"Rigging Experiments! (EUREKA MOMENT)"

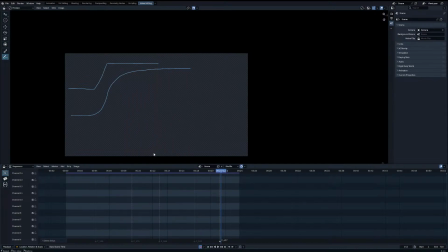29:37 It's a good spline, but I don't have anything else to say because it's mostly lip sync,
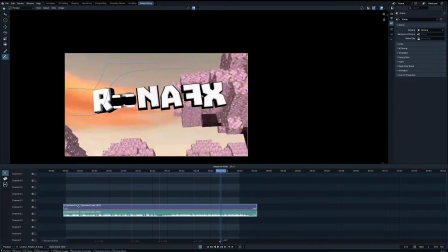29:41 and I'm not usually the kind to do lip sync or like body animation with a saw.
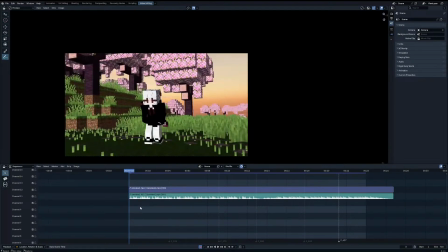29:49 I kind of wanna, but I haven't gotten into doing it myself. Anyway, here's an intro one.
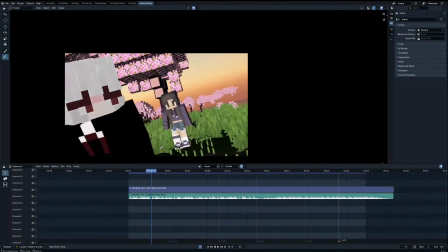29:55 That was a really good walk cycle. I'm gonna just so we don't waste too much time.
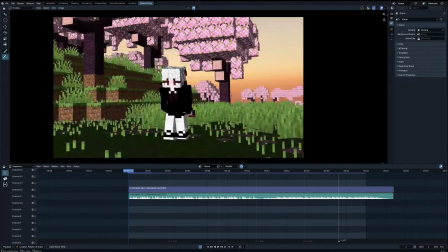30:00 I'm gonna say my opinions as I watch this for the first time. This is a great walk cycle.
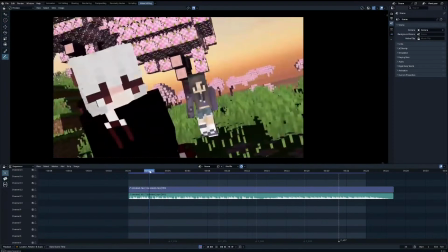30:05 I really like it. The camera is very, very wobbly, which is fine.
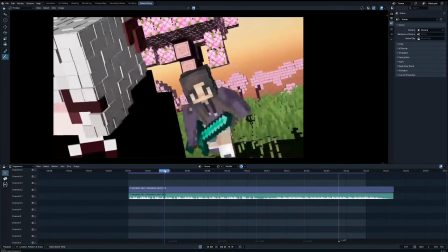30:14 I can kind of see what you're trying to go with here, where she's kind of like shaking her head and like, I can't believe you're actually doing this, right?
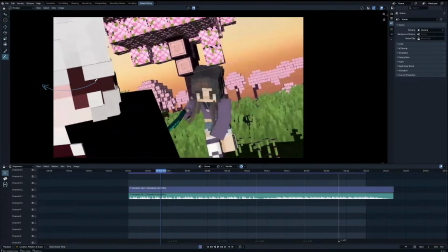30:21 But I feel like resetting the position here. So she could have done it like this, but what you did was you had to position her head here first, and then she did it.
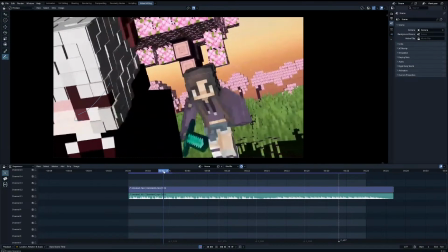30:30 And I feel like you didn't have to do that. Ooh.
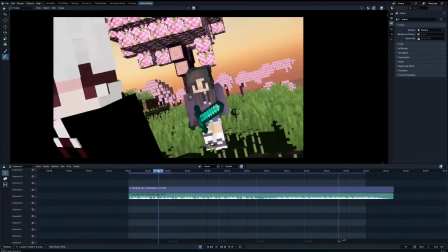30:35 Now the first walk cycle was great. The second run cycle is very obviously, I can immediately see foot sliding.
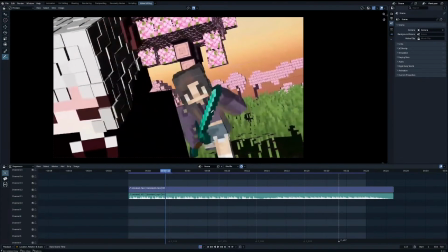30:42 She is too slow for the action she's doing, and also I would keep the head looking straight.
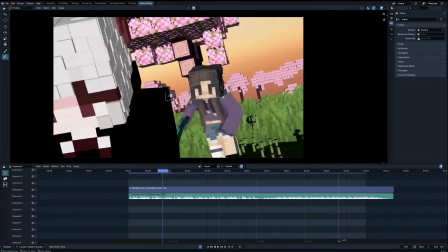30:49 So like, don't make sure that the head does not rotate with the body, if that's even possible in the thing you're using.
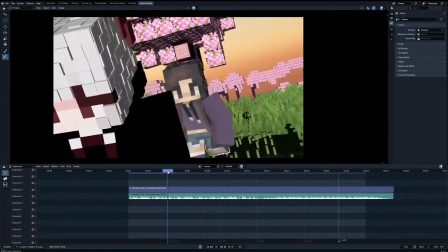30:56 Okay, the arms look extremely floppy. Just saying.
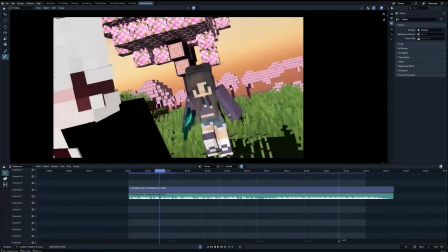31:01 If you go over here, the arms look super floppy because the overlap is way too strong.
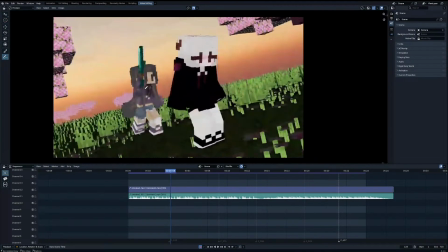31:10 And here, this is just the choreography here is a little bad because she swings forward, swings back, and then swings forward again.
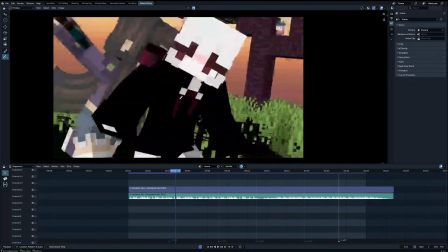31:18 Which, you know, if I'm assuming you've never held a sword or a stick, usually when you want to swing forward, you only do one swing back. So I wish I could show you, but I'm not going to open up my webcam. So what you would do here is remove this.
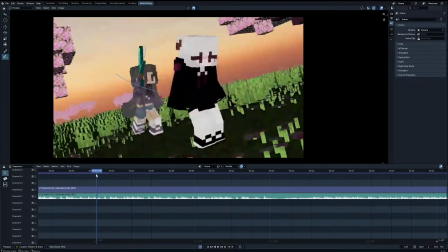31:32 This is the bad pose. You're not supposed to. I mean, you're probably doing this because you're trying to mix it in with the run cycle as well, because her left foot is up, so her right hand would be forward. But you could ignore all of the rules of run cycles, walk cycles when you're transitioning between poses, because you would focus more on the attack than the walk.
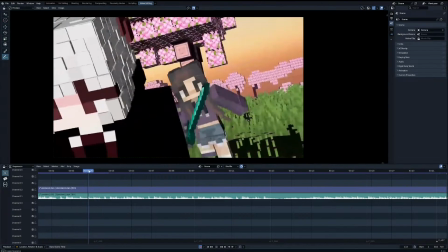31:51 So in this case,
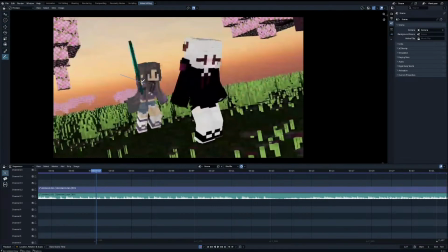31:55 she should be getting ready to attack, arms behind her. Maybe she's like this. Right, something like that, I don't know. Right, and then the sword is here, so her arm should be back.
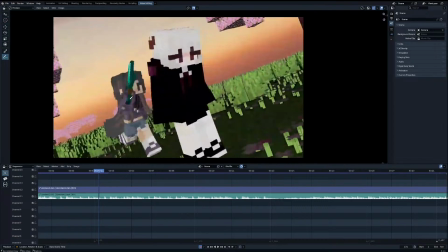32:09 And then see how awkward it looks, because it looks like she's attacking here,
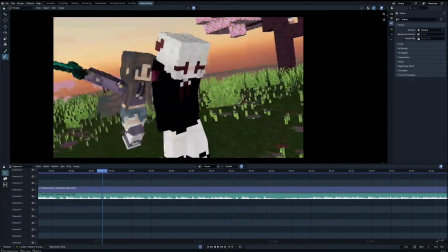32:13 but then, oh nope, I'm not attacking, I'm just putting my hand back, and then you attack.
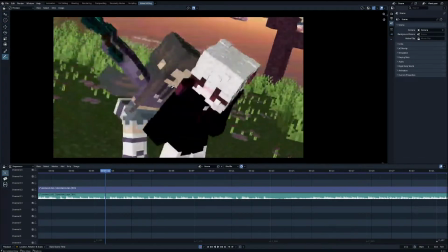32:18 But again, here, this is really close. When you're fighting someone, you need to gauge distance. No one is going to be readying an attack when you're this close.
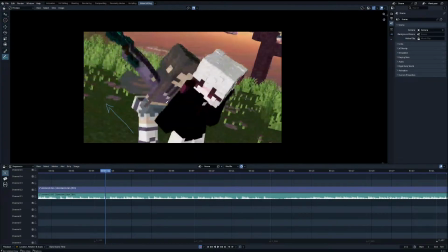32:27 She should be a few steps back, because when she attacks, she's gonna swing her arm forward and then hit her. If she swings her arm now, the sword is going to go in front of this person, right? So it's completely misses. So this is just, I would say, bad fight choreography. I would make sure you get this fixed by moving her a few steps back.
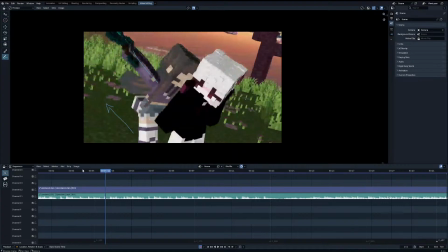32:45 This would also help with her speed, because she's supposed to be running here, but again, not very fast run.
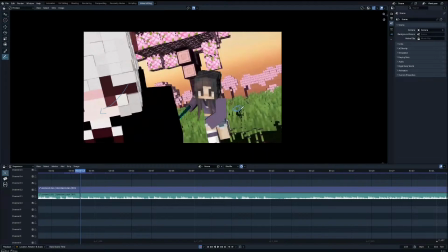32:50 And I see foot sliding. So I would start her all the way over here, so that she has enough time to run fast.
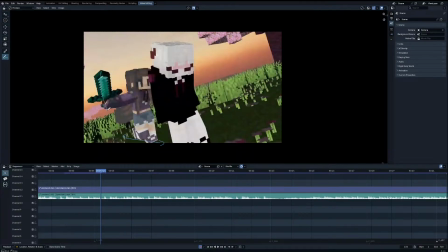32:56 And then here, you know, go a few steps back again, so she has enough distance so that the sword actually hits the character and not her hand. Hello, A-Stream. Welcome to the stream. We're doing a bit of animation review before I go back into rigging.
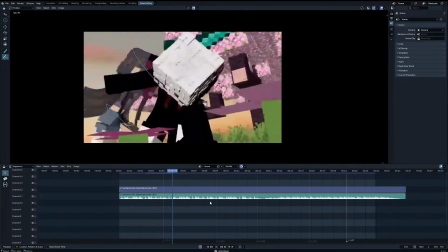33:12 This is Gplay's animation we're reviewing. That's okay. This is fine because you block her hand with your elbow, which is kind of cool. And I like that the sword kind of wobbles backwards, shows that it's kind of rigid, like that.
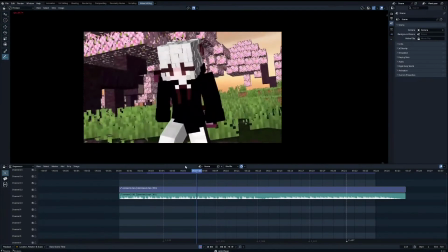33:31 You kind of flip, you gotta like low sweep her.
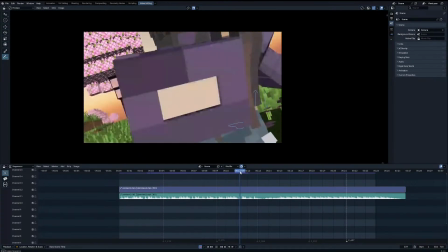33:37 Oh, here's another thing, right? Where you strike, she's already punched here.
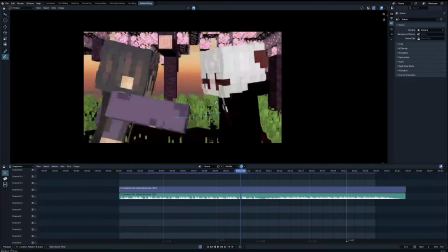33:42 But over here, she's, you know, you go back in time, you rewind the clock before she punches.